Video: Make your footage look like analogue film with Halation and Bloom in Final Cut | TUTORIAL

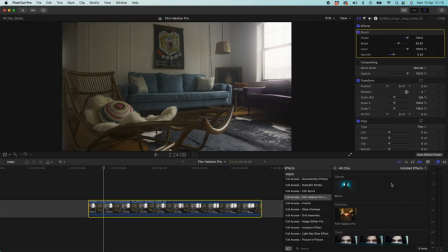That's really nice. But I think we can add even more of a vintage element to this.
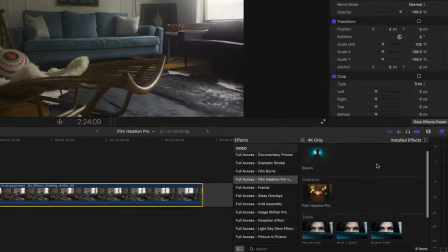So if we come down to our plugin pack and we scroll down, you'll see we've got these six tools.
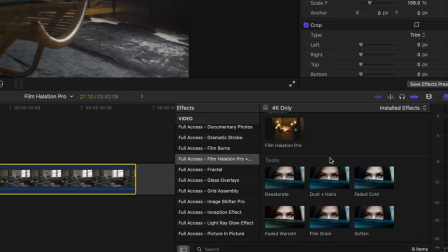We have desaturate, dust and hairs, faded cold, faded warmth, film grain, and soften. And there's a few here that I think are going to be applicable to this clip to really give it that vintage tone that we're looking for, that vintage film tone.
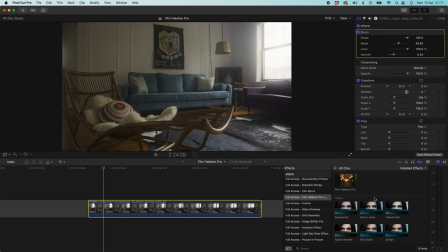Firstly, I'm going to add the faded cold plugin. So I'm going to have my clip selected, I'm going to double click faded cold, and it's going to apply it automatically. Faded cold works quite well with this clip because it's got lots of blue tones in it, the blue sofa, the grey rug, the purple sofa in the back.
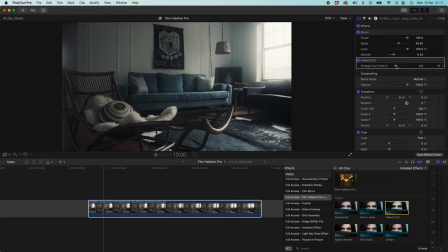Again, you don't want to go over the top with this, but I'm just going to drag this down to around about 1. You can click this and you can type in the number you want if you want to get precise control. And that's just given us a little bit of a desaturated look, and it's brought our tones towards the colder end of the spectrum.
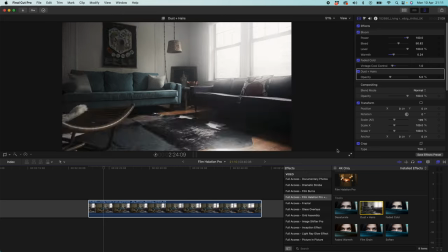I'm then going to add dust and hairs. I'm going to double click on dust and hairs. And if we just have a quick look at this, you can see that this has added some really subtle...
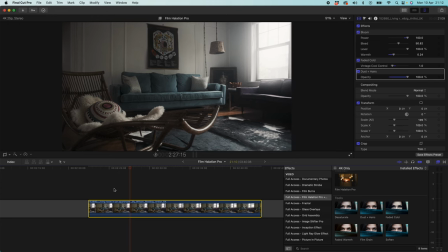I'll turn the opacity right up. So you can see we get this really nice dust effect across our clip, and it looks like we've got some old film running through our camera. Again, the name of the game here is to get this looking as real as possible, so you don't want to overdo this.
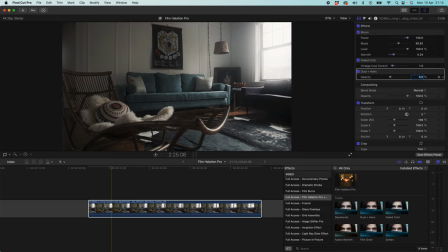So let's bring this back down. About 5% looks really authentic, and it just gives this proper aged feel to the film. So finally, I'm going to add some film grain. So if we double click on film grain, it will add it to our clip.
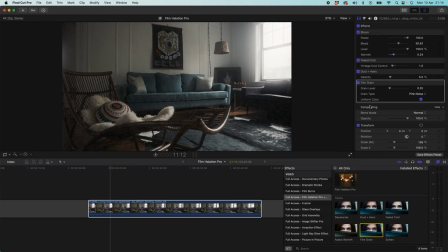For this one, you want to have this so subtle, because film grain is something that you can really, really overdo, and people can tell it a mile off if it's overdone. You can see if I drag this up, we can start to see really, really grainy. It looks terrible. So let's bring this down to 0.01.
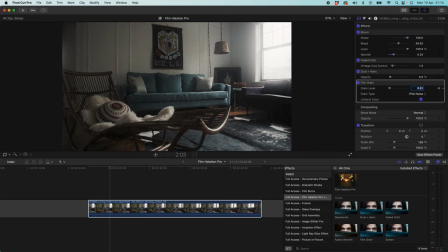It's going to give us a really subtle film grain that you can only with a trained eye really tell is there. And then also, just to make this that's even a bit more believable, I'm going to drag film grain up above bloom so that our bloom effect sits above the grain. Now let's see how that looks side by side with the unaffected clip.
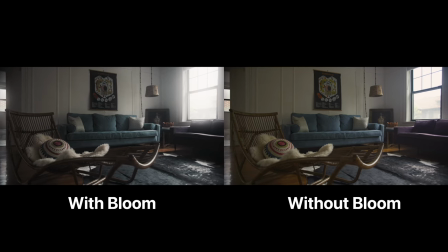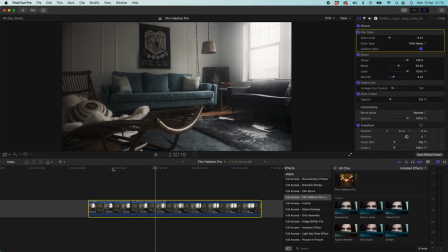That's really, really nice, looking super vintage and really, really authentic. That was so easy to do, took us a few clicks, a couple of drags of a slider, and we're there. Now let's take a look at Film Halation Pro.
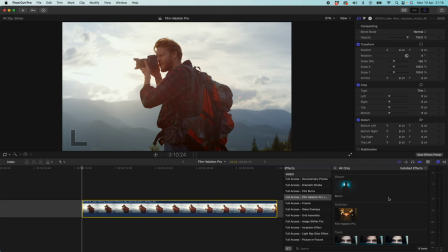Right, so I have this clip of this guy taking a photograph. It's a really, really lovely clip. Just take a little look at how it plays.
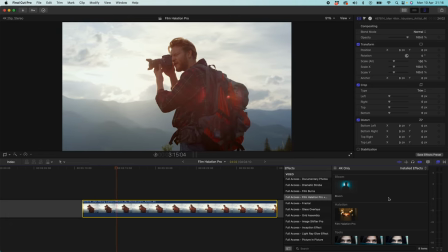It's nice, slow motion. It's got a nice little lens flare. It's a really beautiful clip.
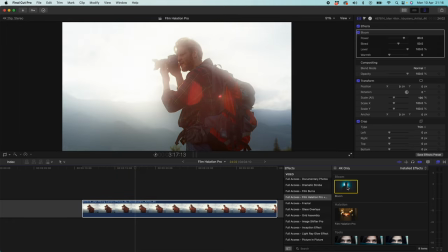Now, if I add bloom to this clip, you can see how it really blows out our highlights. And of course, we have controls that we can really bring us down. We can bring our power down, and that's gonna see, it's gonna bring it around the edges a bit more. Our bleed, we can make sure that this isn't bleeding over too much. And our level, we can just bring the opacity down a bit.
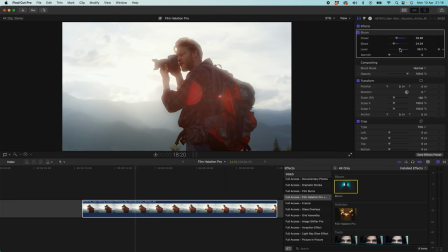We get this dreamlike feel where the clip feels really dreamy, quite vintage. And perhaps like we've got some expensive lens filter on.
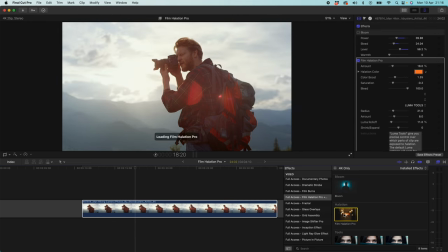Now if I get rid of bloom and I apply Film Halation Pro, you can see we've got a bigger plugin here with a few more controls.
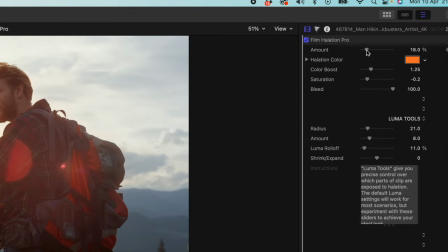And what I'm going to do is I'm just going to over-exaggerate this effect just to show you exactly what it does.
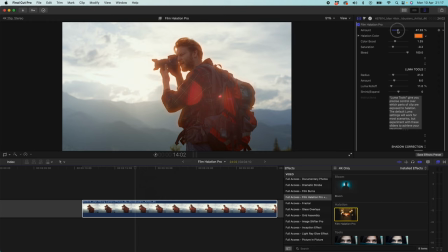And you can see that Film Halation Pro is just a lot more targeted on the contrasted edges, which gives it that really filmic feel. Now, a cool thing about Film Halation Pro is we can also play with the color of the halation.
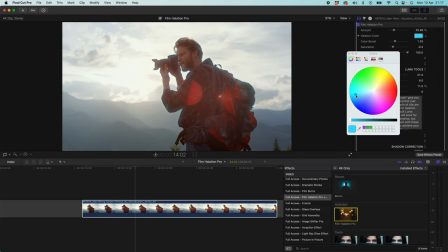So, you know, for example, if we wanted to make this a blue halation, that would be a strange choice for this clip, but you could do it if you wanted to. Halation with natural light generally tends to be in the orange and yellow end of the spectrum, maybe even a little bit red.
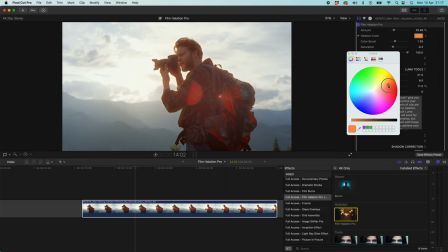There's actually quite a lot of red in this clip, so I'm going to bring it over to the redder side. We then also have our color controls here.
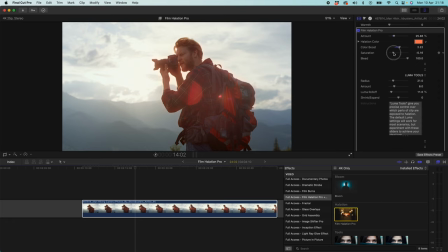We can get color boost, so we can make that color really, really boost, and we can also add some saturation to that, so we could really bring out the red in that. You can see the higher up I go on that saturation, the more red that is going to be.